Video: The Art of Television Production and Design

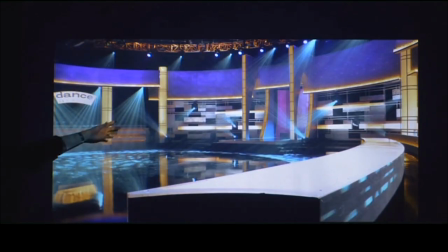You talk to your lighting designer, and you ask him to throw some beams up, get a little atmosphere in the sky, and all of a sudden you've got a background out of vapor.
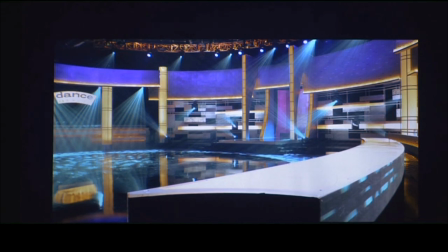The point is, look at all the tools that you have to draw on when you get into designing projects.
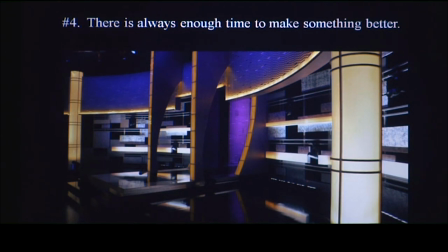There's always time to make something better. We finished rehearsal and we are looking at close-up shots against these back plates and we weren't happy with them. We were taping the next day. I decided to add these light boxes and we did it overnight.
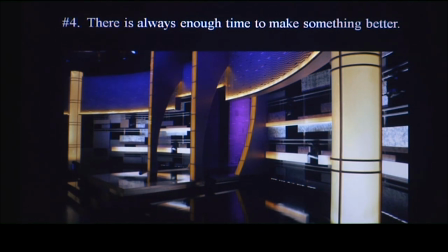Really simple light box, just simple bulbs in it, screwed it on the next morning and by noon we were taping a show. The close-up shots were tremendously better, again, because we had a lighting element to add variety to it.
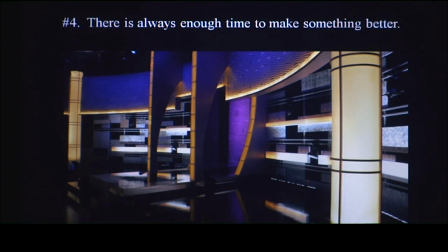So and I could give you a thousand examples of in the last minute making a change all for the better.
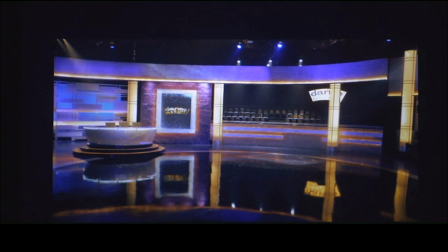This is a neat shot because it shows you a cheap way to double the amount of your set. I love using a gloss floor. If this was anything but gloss floor the set would end right here. It'd be from here up. But the camera loves it too. I've got twice the scenery for the the cost of one set.
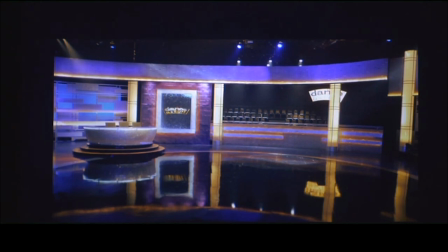And any which way you turn, you've got a great looking pattern somewhere in that floor.
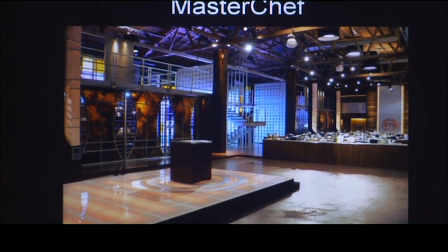MasterChef, now you saw this, some of you saw this, another reality show.
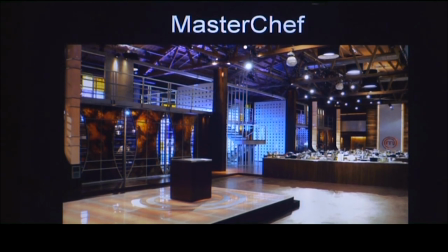Again, most of the same techniques, backlit surfaces, layers,
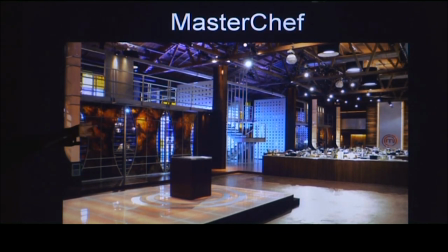we're looking through numerous things, texture, the egg or the cheese grater, and internally lit elements,
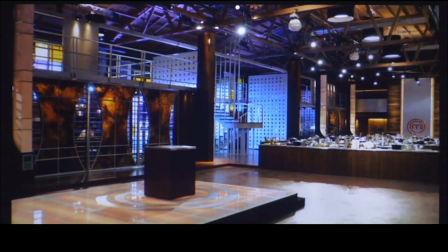lit floor, and there's a density that you have to think about.
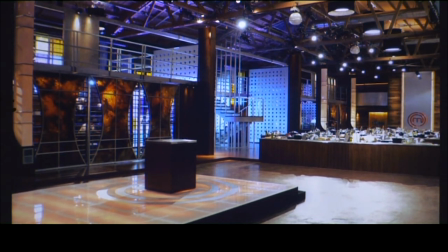If you think about the way you look at stuff with 180 degree plus peripheral vision, you get a lot of visual information, and the world doesn't look so boring. But when you're looking through a camera lens and you're really looking at a spot this big,
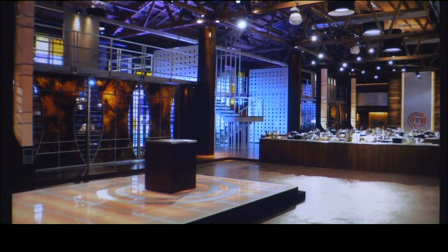suddenly a wall that only had a small blank spot in it might be the only thing you have in the background. So in a sense what you're designing for is a hyperreality. Just a little bit more than what you would really do so that wherever the camera turns it has a background and a texture and a quality that's pleasing.
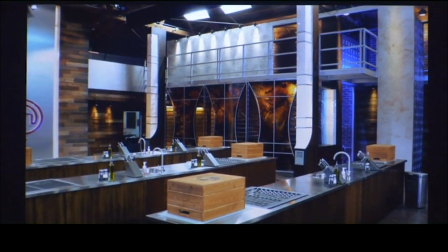Now being on budget. You go over budget $300 at a time.
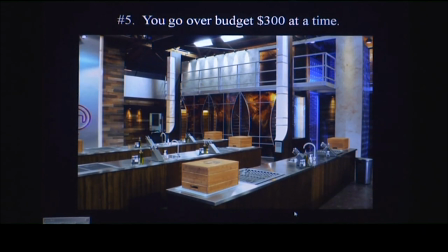The thing to remember, whether you're doing theater or you're doing TV or you're doing your own kitchen remodel at home, is that any design project has hundreds of decisions, and there are hundreds of $300 decisions. Do you buy a $100 chair or do you buy a $400 chair? Do you buy 10 of them?
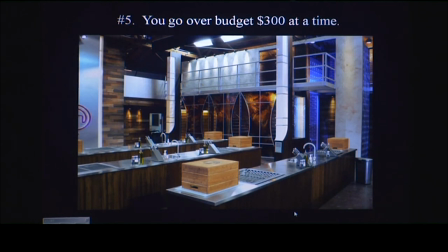Do you buy, you know, three of them? you know, 10, $300 decision.